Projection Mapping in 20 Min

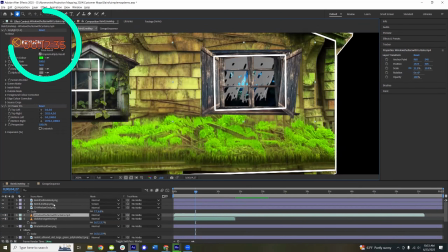So I think, because I really like the organist idea, let's just mask out the curtains for now, even though those look cool. And then we can see how that looks with the organist in there.
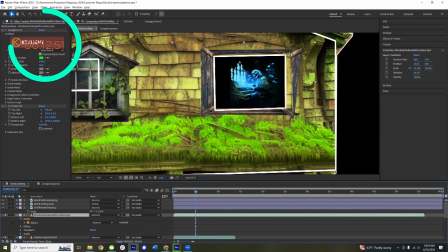Move that there.
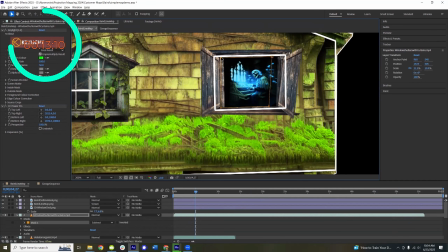Obviously, you can fine-tune this with a little more time and effort, but let's just see how that looks.
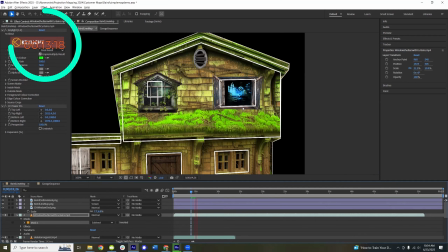Yeah, I like that. That's cool.
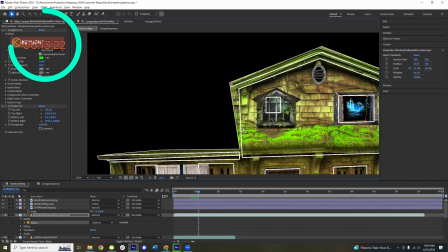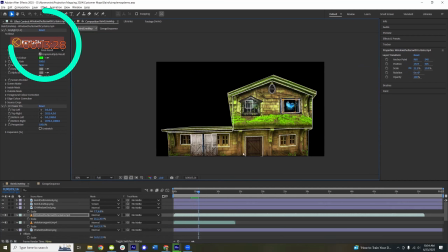Okay, so I think the only other thing I'll do for this demo, because we already have a lot of the elements very quickly that you need. You got the good facade. You can add the different elements if we wanted to add some more.
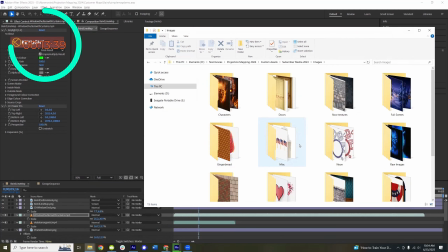Little images out front, like sconces or trees.
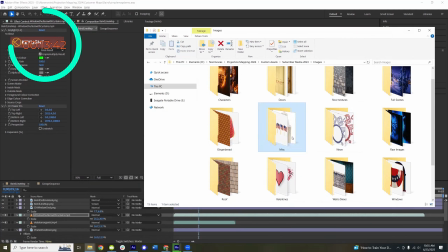We can do that.
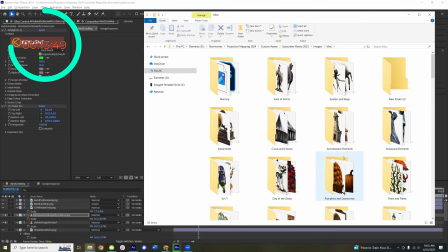Let's look at a few things in here, like maybe some pumpkins. We could add some pumpkins to the front. Let's find maybe graveyard elements.
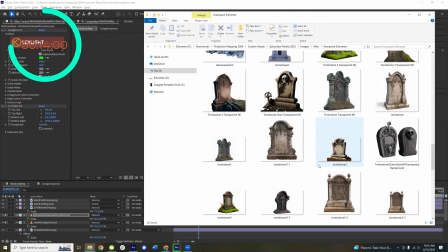That would be good for the scene, I think.
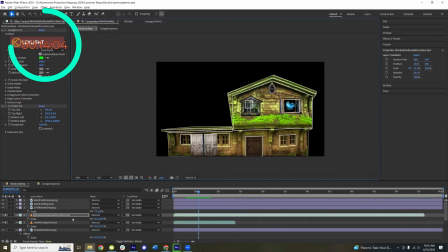I'm going to add these tombstones out front. Put that over here in the corner. So it looks like we've got some graveyards nearby. And to give it a little depth, I'm going to add a drop shadow effect to it.
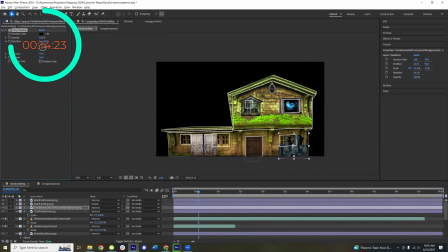That just makes it pop a little, like so.
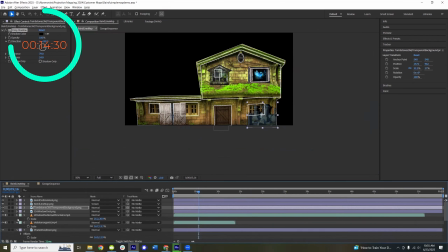All right. So in a couple minutes, we were able to put together something that's going to look really cool.
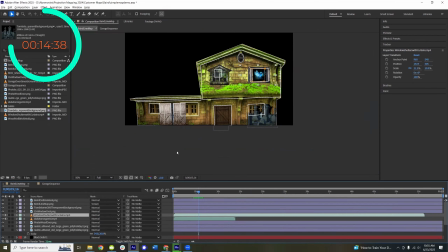This would be enough to wow your neighbors. And obviously the sky's the limit on creativity where you can expand on this and do more and bigger and better things. But even just this is going to stop traffic as people are going by, which would be really cool.
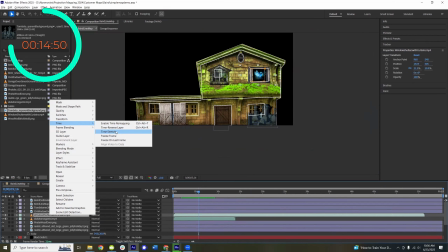So one thing I want to do is to kind of knit it all together so it has the same look and feel.
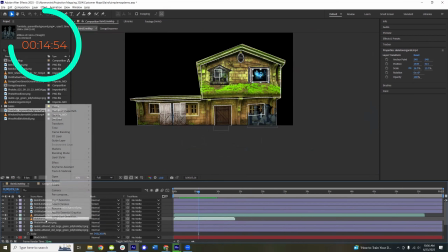But let me fix just one thing real quick with this organist too.
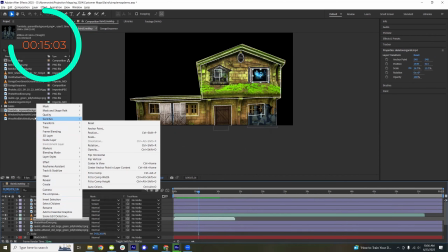He ends after about 15 seconds. So I'm going to come in here and adjust that.
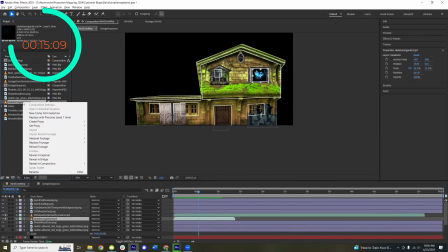is.
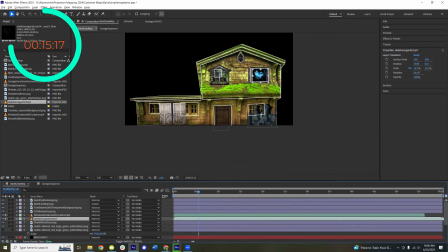Let's loop that video like so. So that way it'll just keep looping. All right. So let's give it kind of an overall look and feel so it ties together nicely.
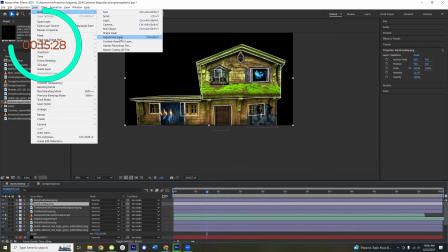I'm going to add on top of everything an adjustment layer.
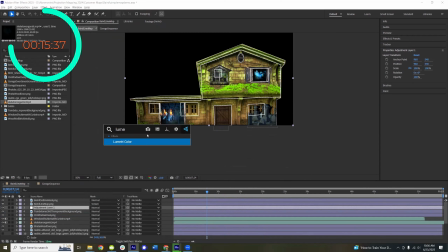And to the adjustment layer, we can apply some effects like the lumetri, and it'll apply to everything that's below it.
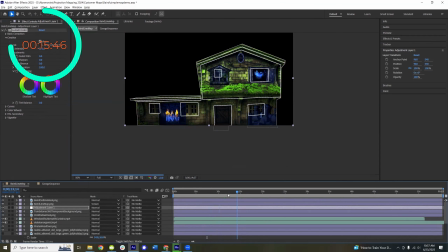So we can try a few of these predefined filters like this one so that everything looks congruent and everything matches.
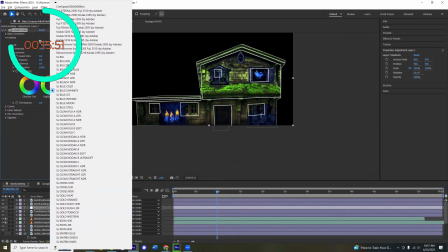Let's find one that looks good.
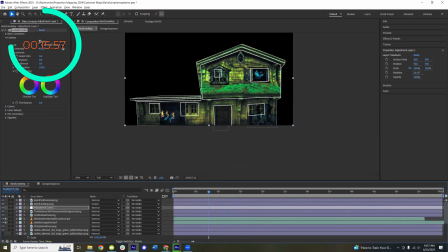Green's not bad, it looks a little dark.
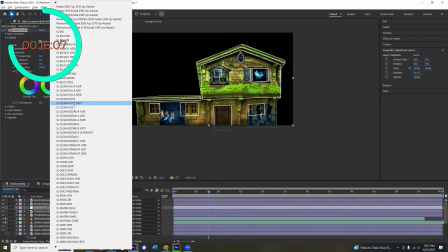If we do something a little brighter like that, it's not bad. I think of those options, I like this one best.
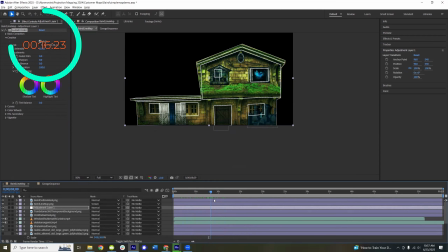I think that looks pretty good. Now, one other thing I think we'll add.
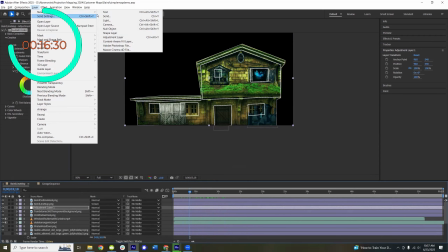Let's add some lighting too, just to make things pop a little bit better. We're going to add a light effect.